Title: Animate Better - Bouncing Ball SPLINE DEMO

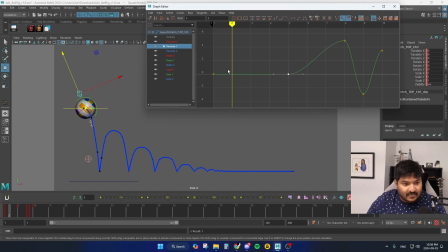1242s
So I think I'll keep it at 0. So we're not stretching yet up until we start to accelerate even more. And that's where you can hide it. And if you really want to be crazy with it, because we're playing with this on ones, you can bend your Bezier that way.
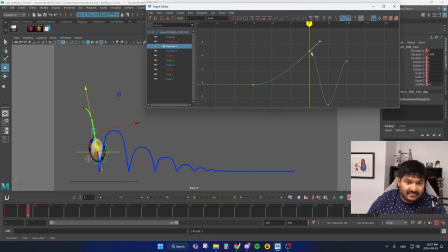1261s
So we're not easing out into the stretch, we're actually accelerating all the way through it. And then we squash. Because this is happening on ones, we really don't care what that Bezier handle's doing. And then here, once we're stretched, we need to get back to default ball form as fast as possible.
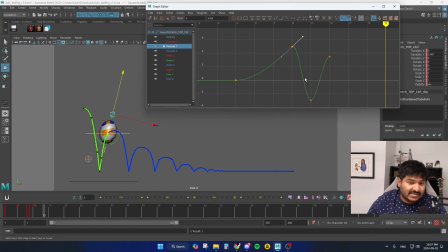1280s
1, 2, 3. Let's try 3 frames. Let's zero it out. Cool. And here I'm going to tilt it towards the zeroed out key
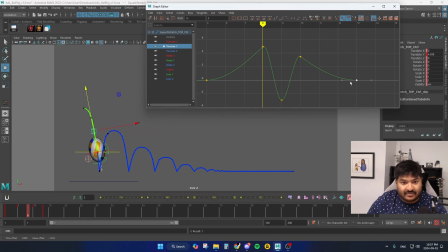1295s
so that we're not easing into it, we're just moving right through it. And now we're back into ball form. And now it's just rinse and repeat. We want to stay in this realm for a little longer, probably up until here. Copy paste that 0 key.
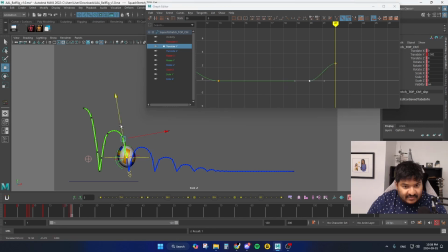1315s
1 frame before the impact, give it a little bit of a stretch, and we change that Bezier handle like that. We squash the ball, and then 1 frame after we stretch the ball.
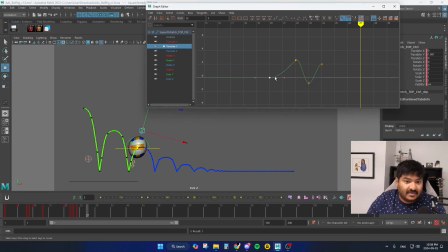1329s
1, 2, 3. I think 3 frames feels good. We zero out, and then we change the Bezier handle here. Cool. Rinse and repeat. It's all mechanical, like I said.
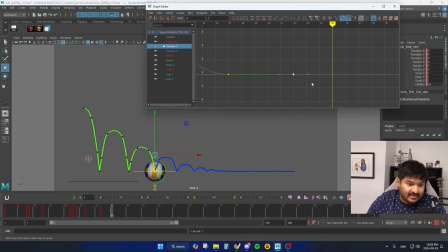1345s
1, 2, 3. Cool. So I'm going to squash here. Stretch 1 frame before. Stretch 1 frame after. Fix these Bezier handles.
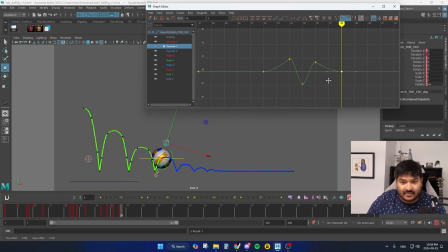1362s
1, 2. Okay, so now we're getting closer and closer, so we're not going to spend a lot of time to get to 0. Here we're doing it in 2 frames after the stretch. 1, 2. Let's copy paste it on 42.
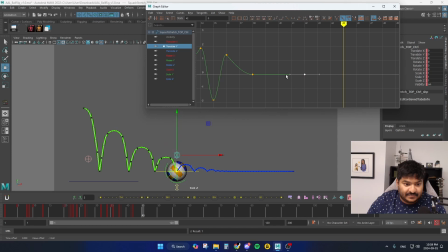1378s
Keep it at 0. On the impact, we squash. A little bit of squash, a little bit of stretch. 1 frame after. I think we're done squashing and stretching here, aren't we? But I do want to resolve it. I might need 1 more
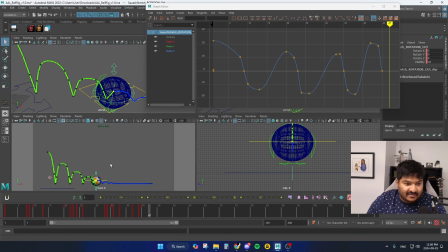1400s
little red circle anim for the stretch frame, and then maybe after frame
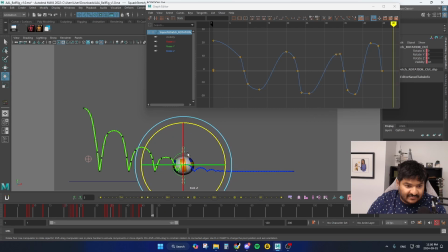1407s
53 we don't need to have it squash and stretch anymore. Like I said before, you know, when you're setting keys, you have to be okay with changing your mind and just deleting stuff. You know, like I said this before, animation takes a long time, and sometimes you change your mind halfway through your animation, and that's okay.
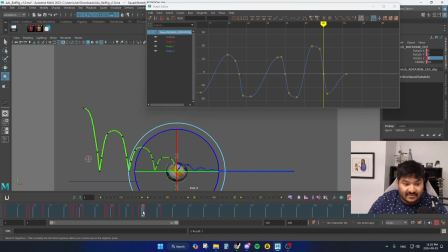1426s
Sometimes it's necessary to do that so that you can create even better pieces of animation. And you never notice that either until you are getting your hands dirty in the Maya file and realize, oh, I just need to add this little thing and things will look way better.
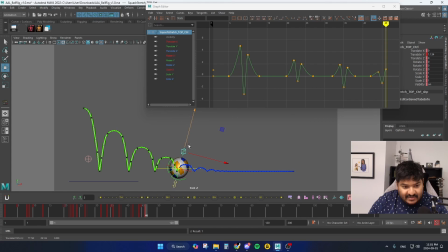1442s
So here, adding a little stretch frame on 46, and then I'm just going to get out of it quickly, like on 2 frames, 1, 2. Zero out. Change those Bezier handles again.
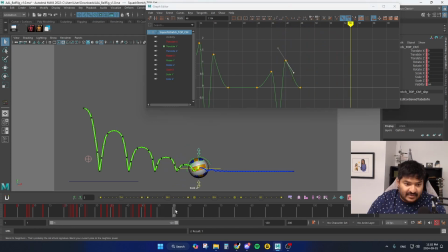1457s
Okay, so now there should be no more squash and stretch anymore. Let's see what that looks like right now. We turn off this dude.
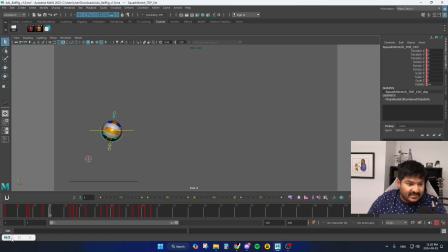1469s
Okay, one thing I need to fix is the diminishing returns of the squash and stretch.
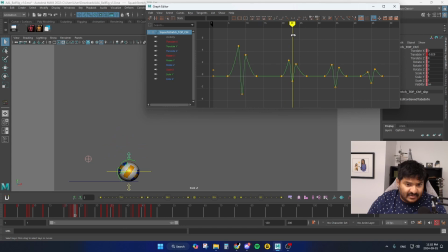1478s
You can see here that this is not bad, but then this one is pretty small, and then this one actually it got bigger, which is pretty wild. I don't know why I did that. I'm going to scoot this up a little bit and scoot this down.